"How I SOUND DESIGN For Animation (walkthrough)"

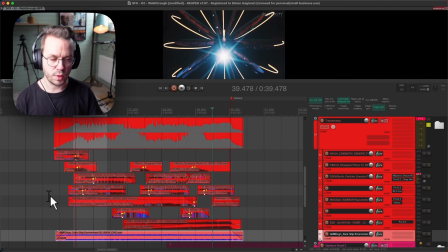2548s
So all of these like complement each other and contrast each other in different ways, and just start with something and then, okay, this is really cool, I like this. How can I complement or contrast this sound? What does it need more? Then when you have those two in place, what can I do to contrast or complement these two?
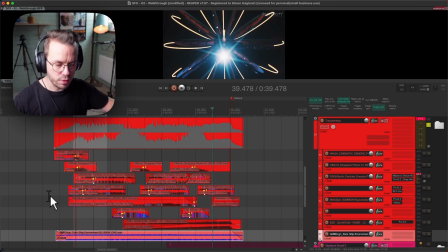2565s
And you just start to build it up like that. And you just ask the question all the time, how can I contrast or complement? Does it need to be complemented? Does it need to be contrasted? What do I need? If you have trouble coming up with this, see what happened before.
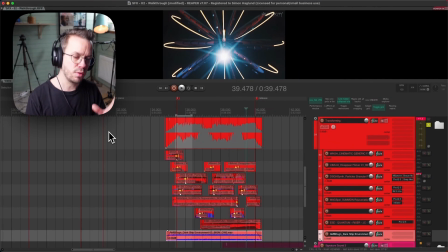2580s
How can I complement that or build on that or contrast that? And you start to get ideas how to like start to create these different scenes. And when you have started creating them, things start to like fall into place basically.
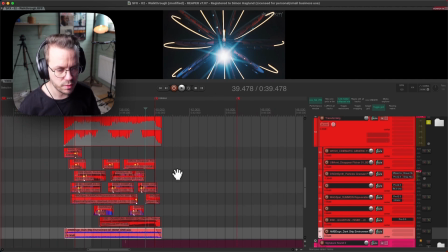2591s
So after this, we just released all the tension with the third signature sound.
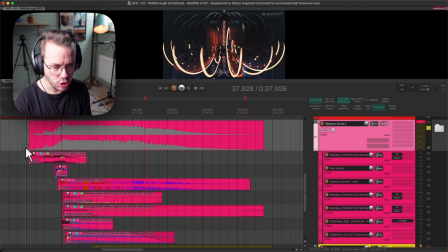2598s
So this next part is very much about releasing the energy, but it's also about playing the signature sound the third time. So it's a moment of power, but also like a big breathing out moment.
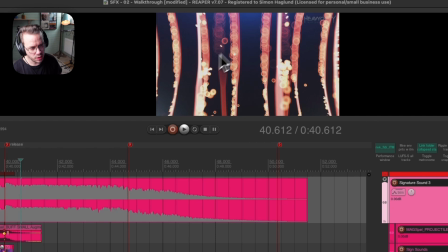2611s
And in the visuals, we have like these like really cool glittering shimmering things that start to evolve,
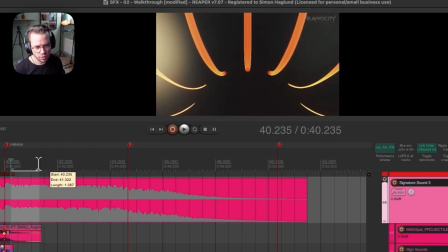2619s
and we have the darkness behind it, and it's just kind of slow and it turns into this pulsating movement here.
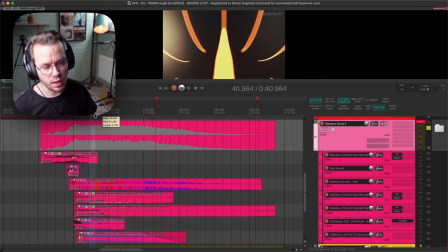2626s
So this signature section here is covering this like big breathing out moment, and then we will cover the pulsating movement in the energy buildup coming up here in the next one.
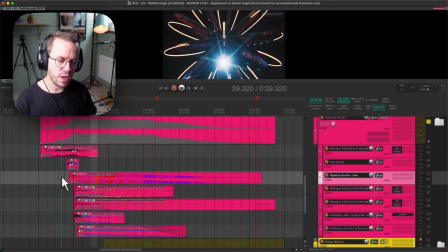2635s
So the idea here is that I have taken the signature sound and now we're playing it in the original speed. So the first time it was pitched down 1 octave and played half speed. The second time it's played half speed, and now we're playing it at the original speed, but we will complement it with a big impact for more energy,
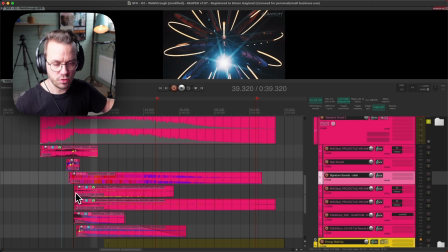2654s
a lower tail, and 2 shimmery high layers. And then we'll build up the energy with some whooshes before that.
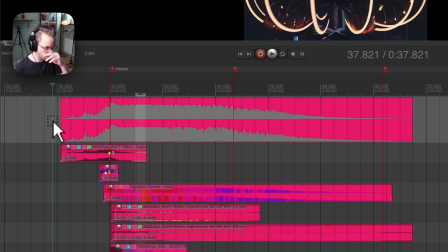2662s
So we start out with just listening to the full signature sound here.
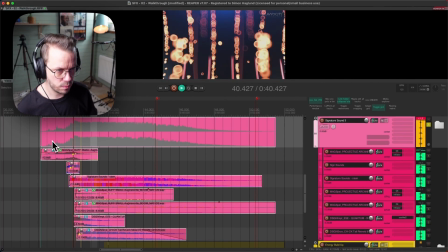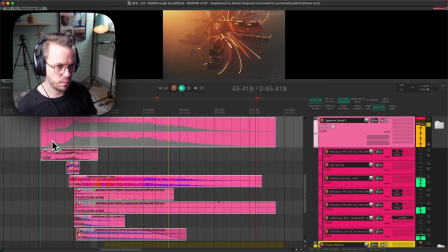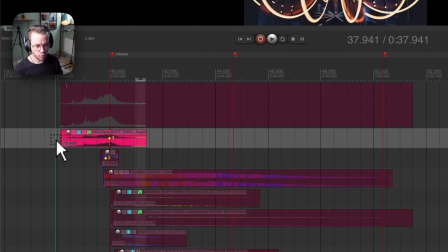2675s
So the build up here, the whoosh before it, sounds like this.
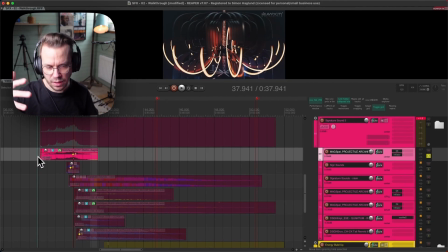2681s
So we have that like high shimmery thing that kind of like lets the audience know what's about to come,
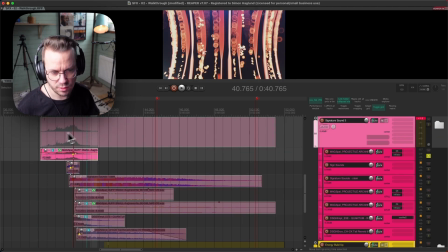2688s
because that's what happens over here. We have this like shimmering things, so it just complements the stuff that will happen here really nice.
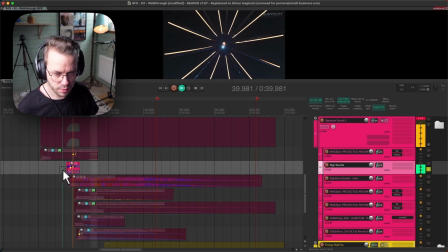2696s
And this is a longer one, and then we have the shorter one here with the double transient that works really well.
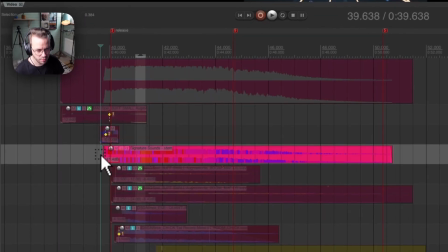2702s
And after that we have the big signature sound.
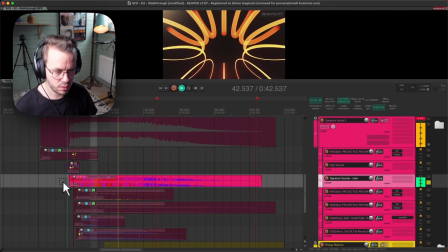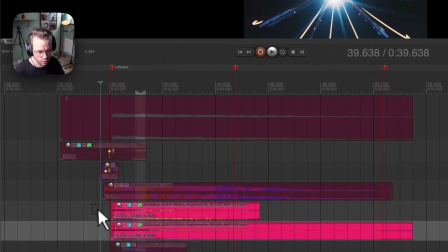2711s
And then we have two noise layers just panned out left and right, just to complement this and complement the visuals.
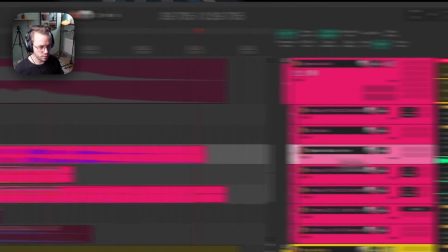2722s
So together with the signature sound, they sound like this.
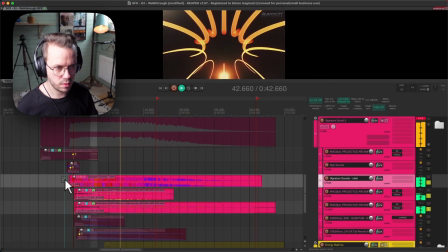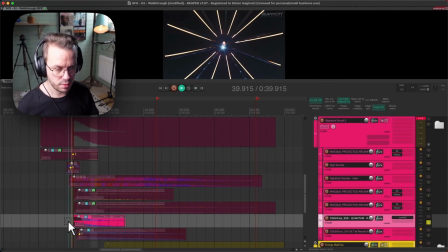2731s
And then we have a big trailer hit, just massive.
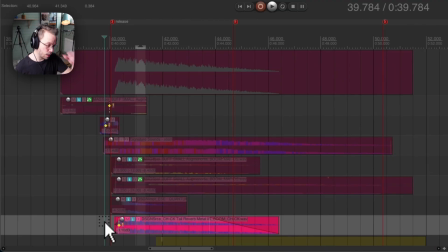2736s
And then a lower tail.
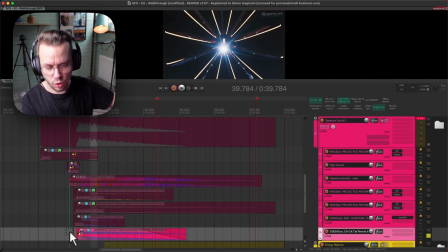2743s
It has that high resonance things in it also, but it's very much to complement these high layers.
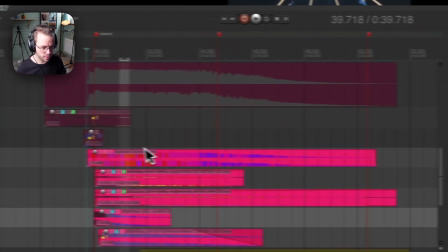2755s
So the signature sound, the hit, and the complementary layer sounds like this.
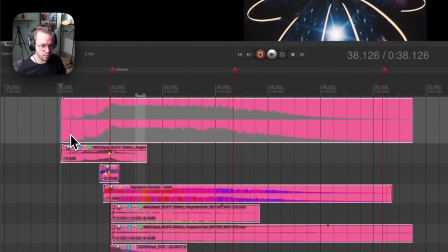2764s
And everything together again.
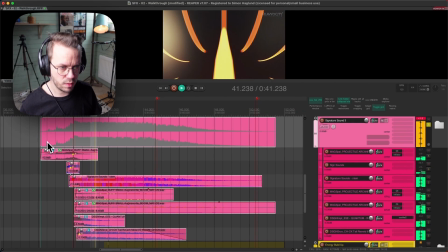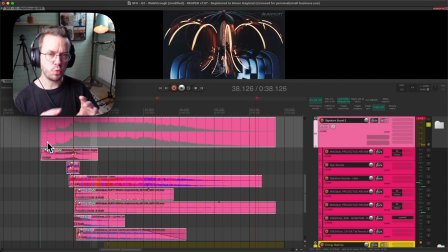2772s
And we have this moment of breathing out before we go into the next build-up into the final battle of this short movie.
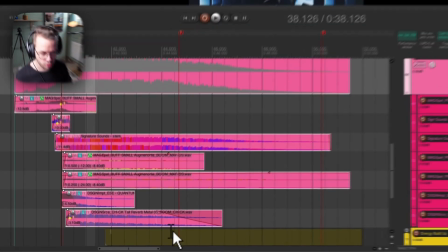2781s
And the next one is just called Energy Build-Up.